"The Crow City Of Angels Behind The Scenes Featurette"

...and within a day had graffitied the whole thing. We decided that the first movie had a lot of rain... ...and that what we would use as our metaphor for kind of the unconscious would be just smog. So there's this ever-present pall throughout the film... ...and we weren't gonna have any rain in the course of the movie. And it's a challenge that's never really been a film shot at night that doesn't use water as an element for reflection. It's just a classic thing. But when we were scouting downtown locations, a very recurrent image to me was just broken glass all over the place.
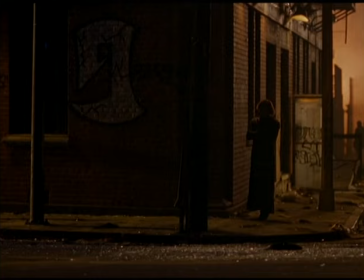(17:08)
So early on I decided that we could use broken glass to do the same thing as water,
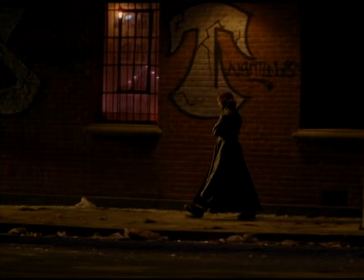(17:14)
but it would have a far more potent narrative kind of message in it. We decided on a palette that came from sodium light. The kind of idea that street light is the light of the city.
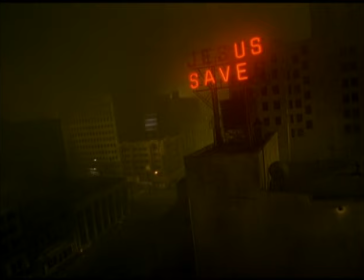(17:28)
There's no exterior light, there's never any moon. We've got this blanket of smog over the whole city. So nothing penetrates that.
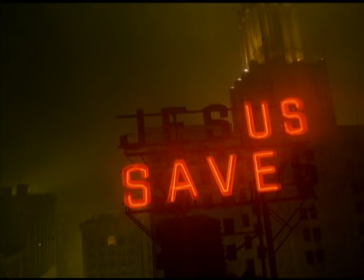(17:36)
Our logic in the broad stroke was that the street lights bounce into the smog and filter back down into the city.
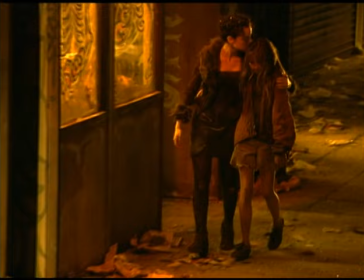(17:42)
You know, the lighting of the film is sort of this sulfur yellow that sort of looks like people's skin is like jaundiced and set on fire
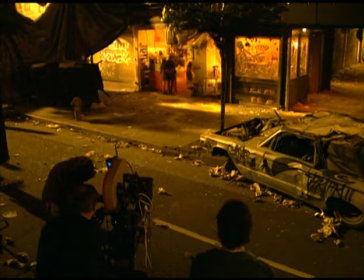(17:51)
and you know once you're in the lighting and you see all this broken glass and these you know remnants of these old cars and it's very very easy to slip into the character in the world. The production designer has to provide a framework for the characters in the film I think that's primarily it. It's that and controlling the look of the film from start to finish.
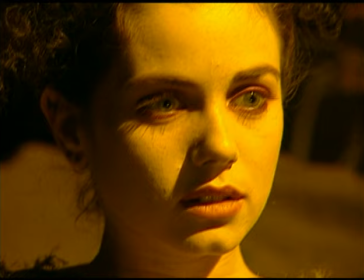(18:13)
You have to kind of live in the film you have to do this kind of method design thing where you put yourself inside each character's head one by one and you kind of invent a backstory for them that's not necessarily described in the script in order to give yourself the background that you
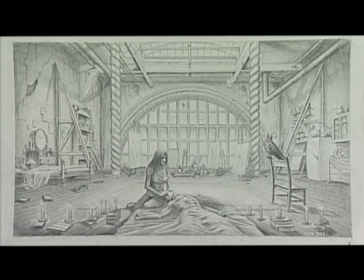(18:28)
need to to in this case in Sarah to find out why she's in this space and what she would put in
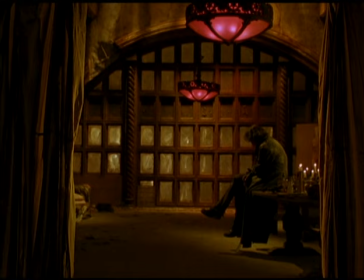(18:36)
this space we kind of built a story where she she lives out of two suitcases doesn't live anywhere more than six to eight months,
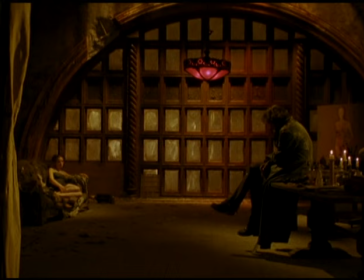(18:44)
you know, keeps moving so her property is absolutely minimal and therefore what she's moved into here,
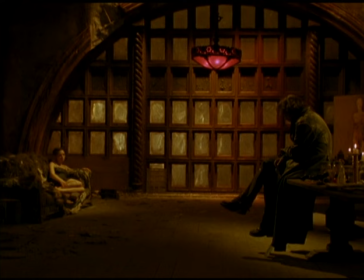(18:51)
there's not a piece of furniture here that we're saying that she bought or brought off the street or anything,
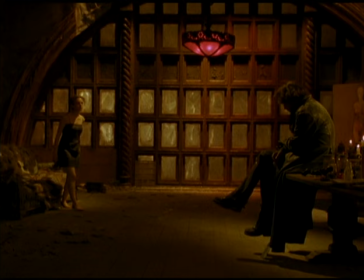(18:56)
she just moves into a place and inhabits it, disturbs it as little as possible,
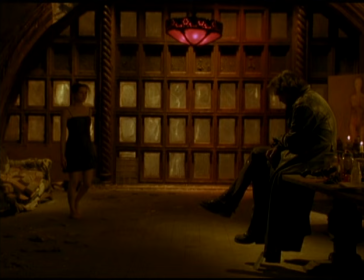(19:01)
puts her own pieces, you know, her own life into it where she needs to.
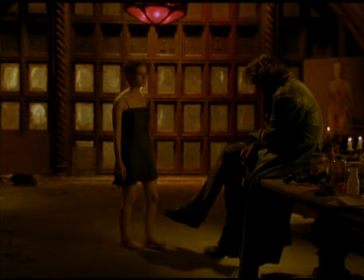(19:07)
That's the example, I think, is that we just build a back story. I think that a lot of the people that watched The Crow were the kind of kids like I was when I was a kid, who were maybe out of the mainstream for one reason or another, you know, didn't... They weren't the jocks, they weren't, you know, the super brains kind of thing. They were the kids that slipped between the cracks. But I think there's actually really a majority of those kids, but nobody realizes that they're a majority. They're kind of a hidden majority. I think the audience of The Crow is really cool, and they're extremely intelligent. They know what they want, and delivering the goods plus more is what makes the film really exciting to do.